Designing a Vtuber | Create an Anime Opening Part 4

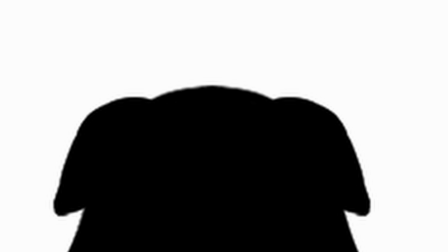[4:07]
The first thing that, both literally and figuratively, sticks out are the mounds on top of the head,
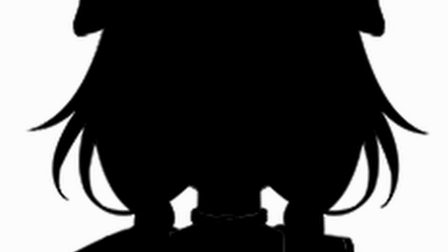[4:12]
then moving down to six distinct and pretty much symmetrical strands of hair, leading into what appears to be two bunches.
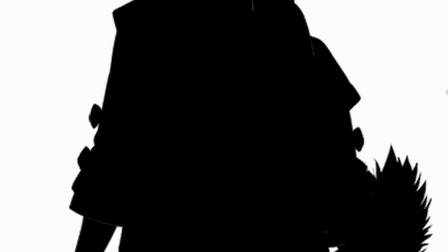[4:19]
The outline of the outfit doesn't stand out too much aside from the items coming off the arms, then most obviously is the tail, hard to miss that.
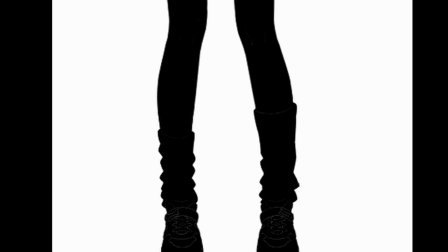[4:28]
The dressings and ruffles and then as a nice little touch you can see that the socks aren't evenly matched.
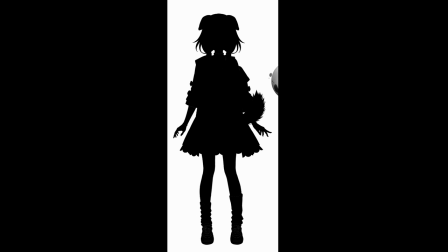[4:33]
I know I pointed out that the outfit is plain but let's compare it to, let's say, Goku.
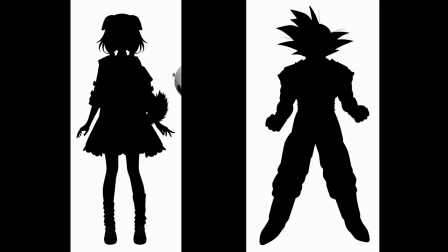[4:38]
I'd also say that his outfit is plain. If anything, the ruffles and the items on the arms are the light touch needed to make it relatively distinct.
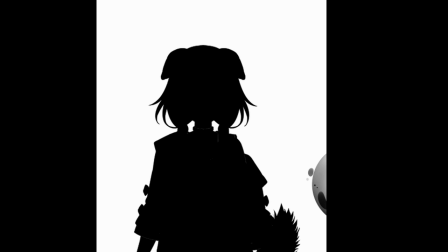[4:45]
In regards to the head, having a large enough gap between the neck and the bunches is a good choice to make them stand out more.
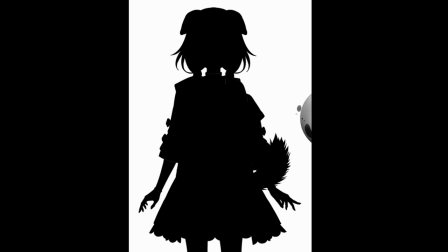[4:52]
When combined with the tail, the things in the head become recognisable as some sort of ear, which sells our first silhouette as an animal-human hybrid.
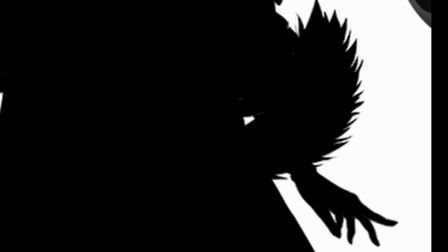[5:00]
Once again, it's just the slightest of gaps between the arm and the tail to help sell its shape.
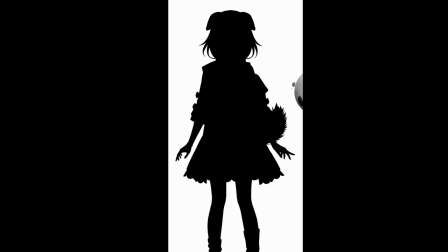[5:05]
If I were to fill in those gaps you see, it's still relatively distinct but less so than it was previously with just a handful of pixels.
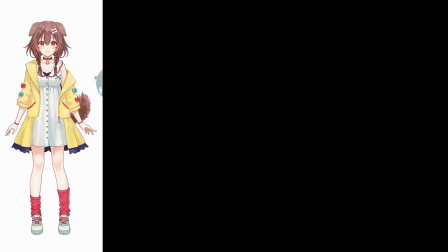[5:13]
Alright, let's reveal our good doggo. Yes, it's Hololive's Korone, though silhouette wise I was betrayed, the dress actually turns out to be a jacket.
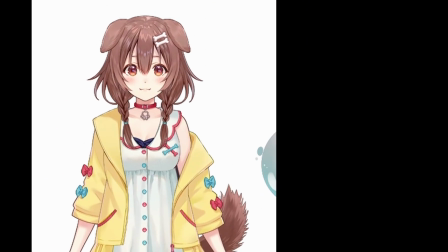[5:22]
Also, although I noticed the sock I actually missed the jacket falling off the shoulder, a smidge too subtle for me to notice with my first sweep.
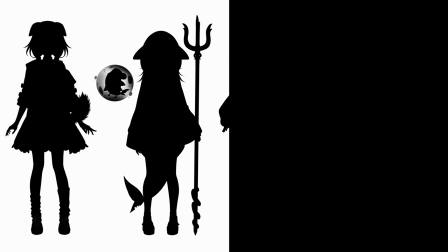[5:30]
Alright, onto the next silhouette, though I am going to exclude props for this one.
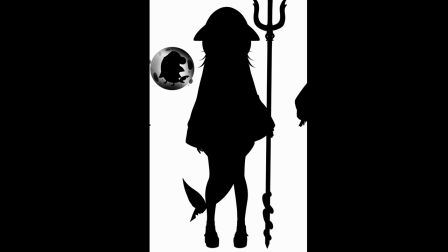[5:34]
In stark contrast to Korone's silhouette, this one is pretty much a single solid shape.
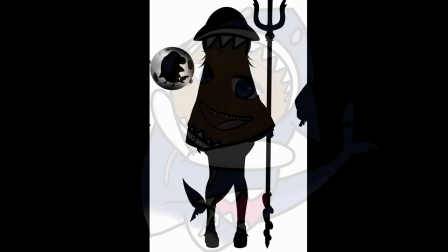[5:39]
This in and of itself makes it recognisable and also fairly easy to draw. Even still there are a few details.
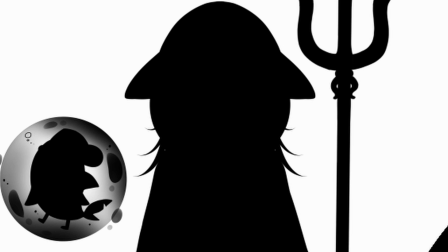[5:46]
The once again six strands of hair, the ear looking things coming out of the head, the hands that are barely poking out from the sleeves.
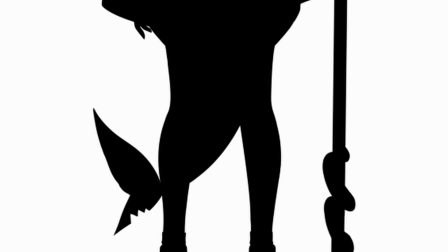[5:54]
Then there is of course the tail which stands out more so in this fairly symmetrical silhouette.
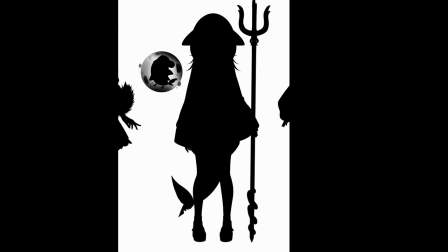[5:59]
Because this silhouette has such a strong shape to it, there isn't actually much to say aside from the obvious marine theme, so I guess we'll colour it in.
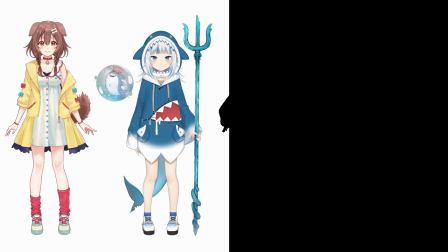[6:07]
Did I say star contrast? I should have said shark contrast, because this is Hololive English's Gaogura.
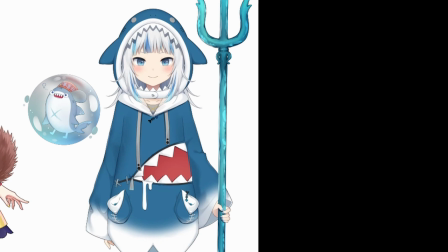[6:15]
The shark hoodie really takes over the silhouette, but you can see why, it's definitely a look that stands out really nicely, though we'll get to that later.
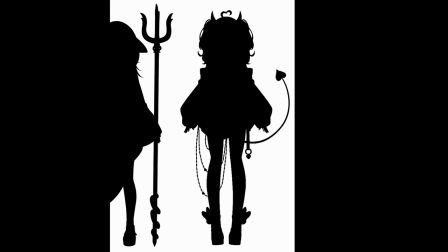[6:23]
Third out of the four, this next silhouette has a lot more going on than the previous two, but once again breaking down from the top, there are the two main items on the head,
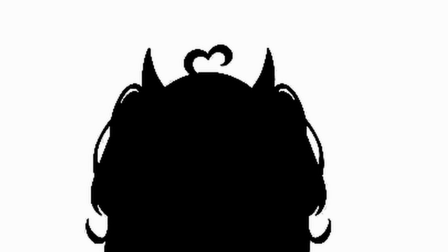[6:32]
the horns, but also a vaguely heart-shaped hair strand sticking out from the top.
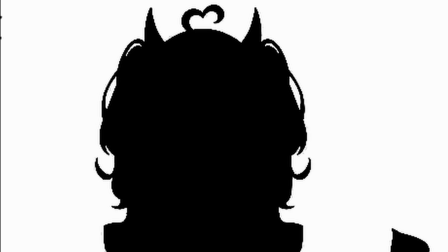[6:36]
The hair is nicely symmetrical but in my opinion a bit too busy to be memorable.
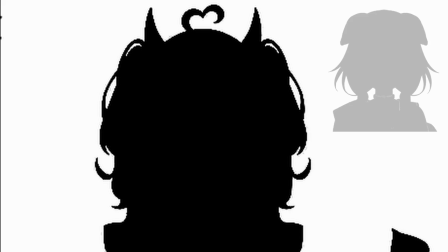[6:42]
While Korone has the nice clear six strands and two bunches see I'll do an approximation without looking at her as a reference to prove it,
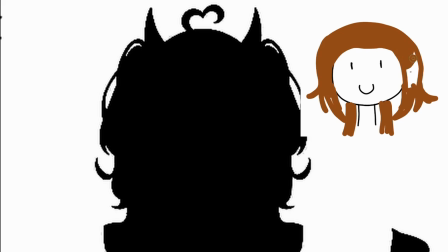[6:49]
this silhouette has big hair. Very fluffy, a strand leaving and rejoining, a curl up here and there, and then at some point it turns into the body.
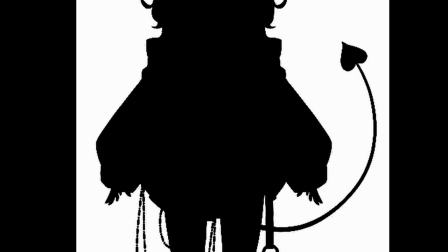[6:58]
Speaking of, the torso silhouette. While it starts strong with the off the shoulders look, it turns into a bit of a circle. The hands poking out the sleeves is a nice touch, but it's all just one big blob of shadow.
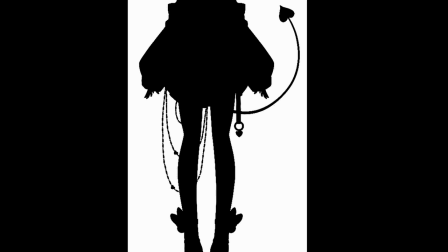[7:10]
Below the waist, things are starting to look up, don't take that out of context. We've got some strong accessories that add a bit more character. First and once again, a tail. Like seriously, is it mandatory to have a tail if you're a VTuber?
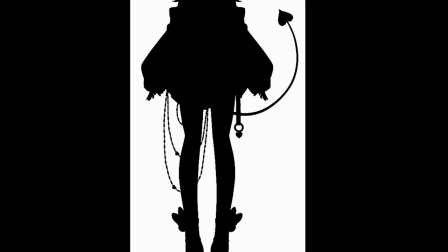[7:23]
Then there's a strap-like thing and the chains. Finally the legs and often shoes that have distinct flares.
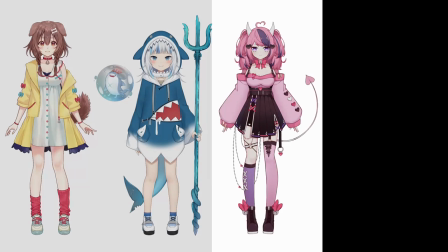[7:29]
Filling in the darkness we reveal Iron Mouse, associated with V Shoujo,
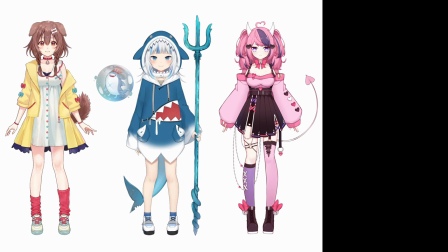[7:34]
but who I mainly know as the gremlin that causes Seadog to suffer, which is always very amusing.
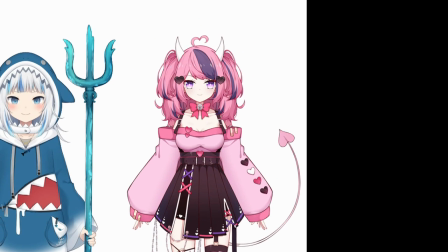[7:39]
Despite what I said about the silhouette, I think the design is good.
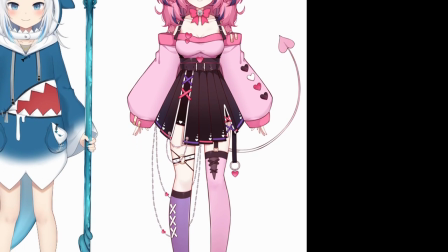[7:42]
The silhouette though, at least from the waist to neck, is a smidge too blocky without being distinct enough like Gura's.
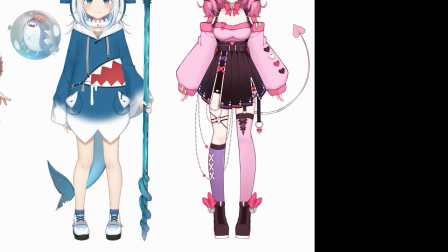[7:49]
Perhaps if her arms were just a little bit higher to give a gap between the arms and the dress, that could probably make it better, at least in my very amateur opinion.
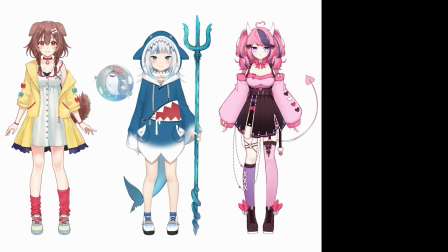[7:57]
Not like this is her only design as well as Iron Mouse seems to get new models faster than I put out videos.
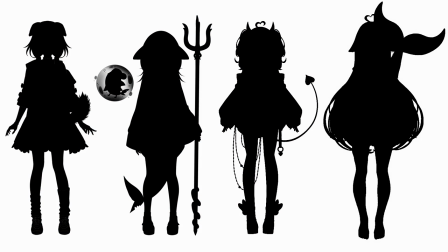[8:03]
Finally, moving onto our final silhouette,
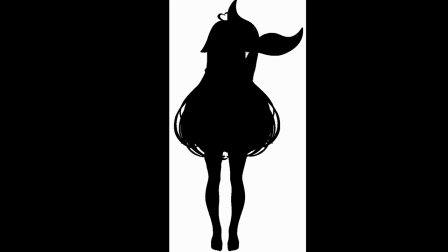[8:05]
one of someone who I had no idea about before writing the script but when browsing independent VTubers I thought her design had an interesting silhouette.
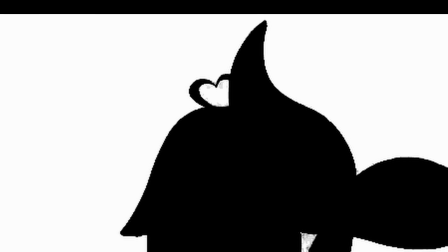[8:13]
Funnily enough, she has the same hard hair thing as Iron Mouse, though it meets with yet another tail to complete the shape.
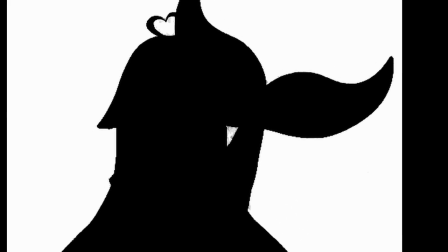[8:21]
But yeah, tail again, and this time a huge one. There is a good enough sense to leave a gap between the side of the head and the tail though, helping to sell its shape.
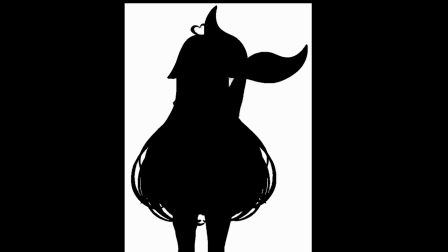[8:30]
The body however is just… what now? You can tell the character has very long hair because the entire shape of the outfit is obscured by the hair. It's certainly busy for lack of a better term but it also gives the silhouette a distinct look.
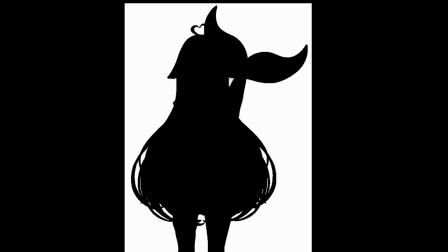[8:43]
I also realise, perhaps a little too late, but it also gives the silhouette a distinct… shape, one that I've seen scrawled on too many high school bathroom walls.
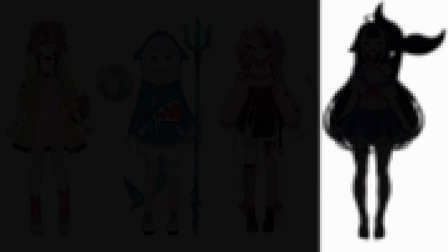[8:52]
So before you look again too closely let's fill in the silhouette before this content gets flagged as inappropriate.
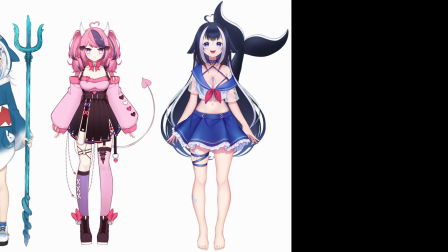[8:58]
This Netherlands-based VTuber is called Shylily and her 2D model has,
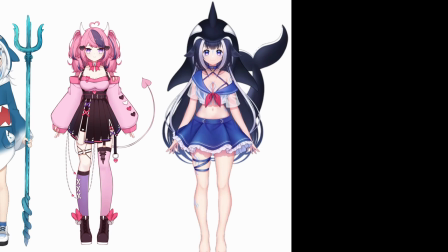[9:03]
for lack of a better term, a hoodie version as well, but I thought that it would clash with Gura so I went without it.
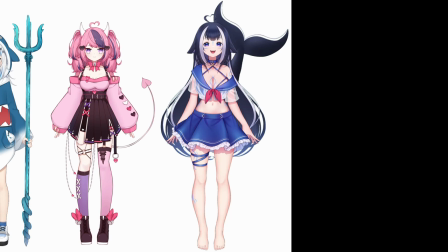[9:09]
The head to hair plus tail combo really does end up giving her a distinct shape, I kind of dig it.
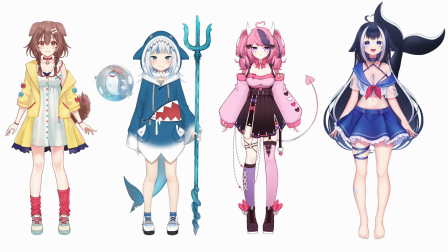[9:15]
With our four VTubers revealed, yes all of the female persuasion,
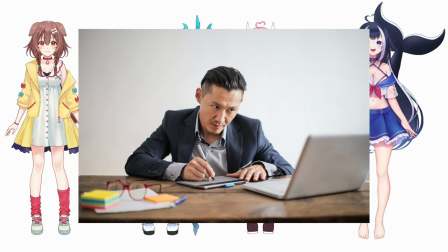[9:20]
I probably should have put a dude in there but oh well I'll research dudes in my own time, it's time to look at colours.
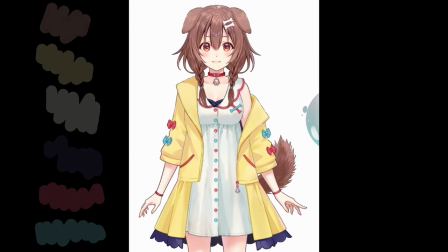[9:27]
Korone, as much as I enjoy her content, probably has the weakest colour scheme of the four.
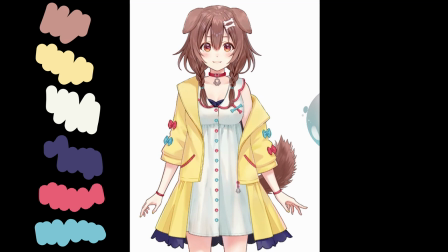[9:32]
Brown hair and tail, white dress, yellow jacket, dark undershirt and ruffles, highlights and detailing done with red and blue, that's six distinct colours which doesn't seem like a lot but lacks an immediately recognisable colour theme.
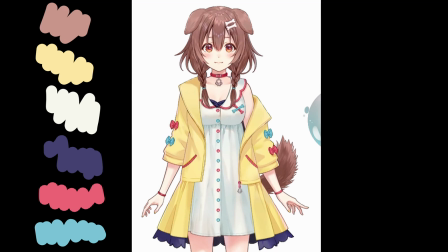[9:45]
I guess as the outermost layer if you had to pick a singular colour for Korone it would probably be yellow but that colour makes up less than half of her overall outfit.
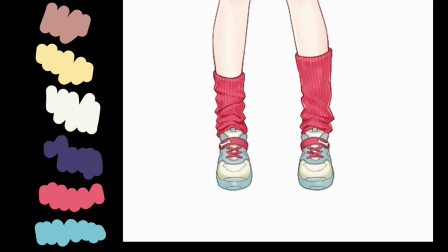[9:54]
I do like the highlights usage though, the slight shade of cyan on the shoes is a nice touch as well, as are the bracelets in color in red.
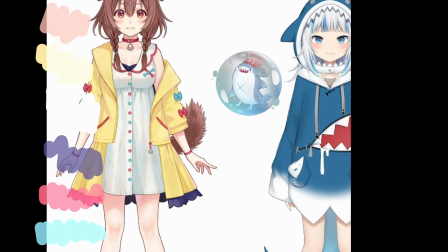[10:02]
Now to really contrast where I think Corona's colouring fell short, we turn to Gura.
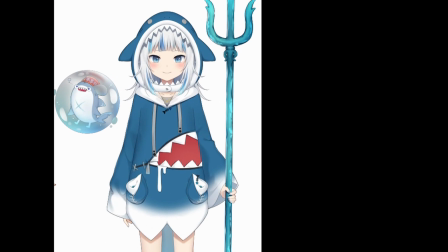[10:07]
Now when you think what colour represents Gura, I bet the answer took you less than a second.
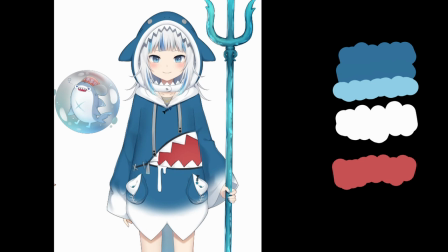[10:12]
Blue. Obviously. The highlights are in white and the big contrasting colour is a singular section of red.
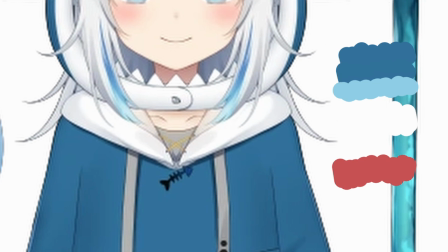[10:18]
My biggest criticism is the random grey undershirt and an even more random yellow thread on top of it. I mean seriously, it doesn't belong at all with the rest of the colour scheme, but it's small enough that I really had to look close to find it.
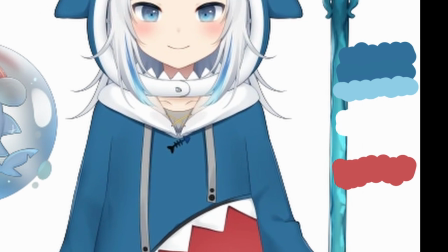[10:32]
It's ocean themed, it's distinct, and it has a very clear identity. Love it, moving on.
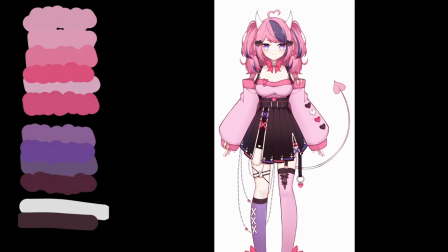[10:38]
Iron Mouses has a bunch of colours which makes it fairly busy to look at.
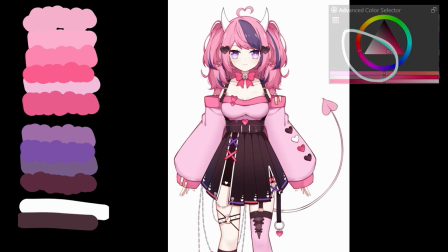[10:42]
However, her design gets away with it by keeping the bulk of the colours in the red through to purple colour range, a quadrant of the Critter colour wheel.
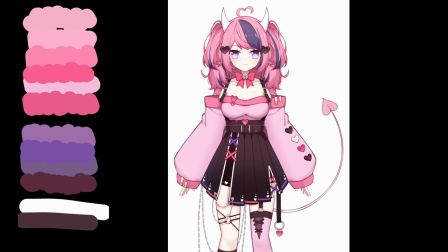[10:49]
The highlights and off colours are done with white and black, which stands out nicely and contrast each other while making the pink to purple colours stand out even more instead of competing with the primary colour scheme. I do think the sheer number of different shades of pink and purple is a bit much,
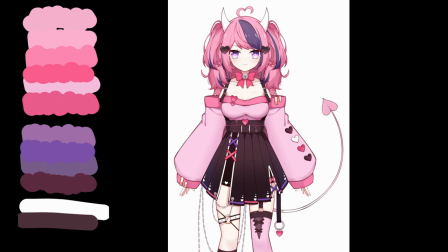[11:04]
but altogether you can look at Iron Mouse's colour scheme and when faced with the question, what colour represents Iron Mouse, you can confidently say, pink. Just don't ask me which one.
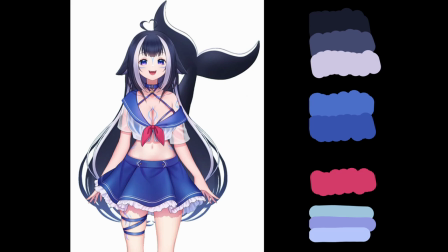[11:16]
Shy Lily actually has quite a strong colour scheme, and I think that's due to something surprising, she actually shows the most skin. I haven't included skin tone in my colour scheme because it's just that, the skin tone. A good colour scheme, in my opinion, should work when you take the outfit off.
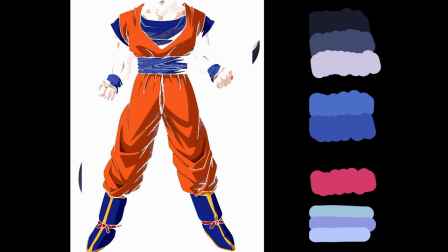[11:32]
Goku's blue and orange outfit doesn't suddenly look different because he's no longer wearing it, it stands out on its own.
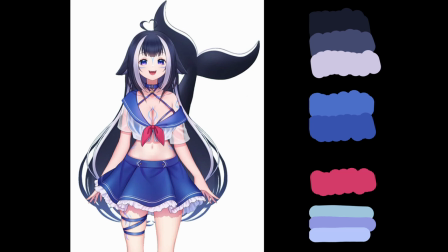[11:38]
Because skin tone doesn't factor into the colour scheme though, showing more skin does highlight something else, scarcity. Because there is less of it, the presence of colour stands out more. I think the colours of the hair are great, a very dark blue with silver highlights and matching a big ol' tail,
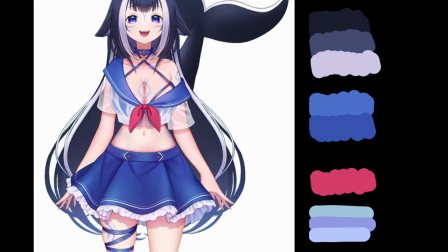[11:55]
then moving on to the outfit which is a nice rich blue with white and transparent which coats it to white highlights,
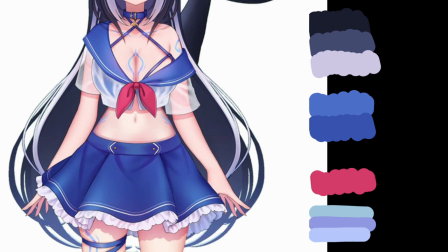[12:02]
wrapping it up, literally and figuratively, with a nice contrasting red ribbon.
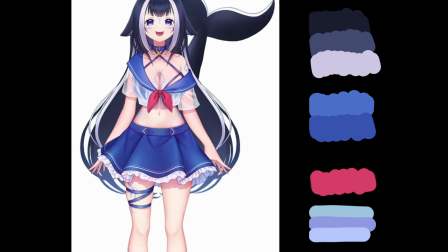[12:07]
Now I would say that it's a little hard to tell if Shy Lily's primary colour would be the blue of her clothes or the darker blue of her hair,
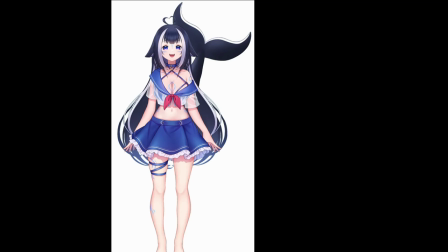[12:13]
but all in all I think she carves out her own unique colour identity. Finally, we're at the end of this three-tier analysis, the signifiers.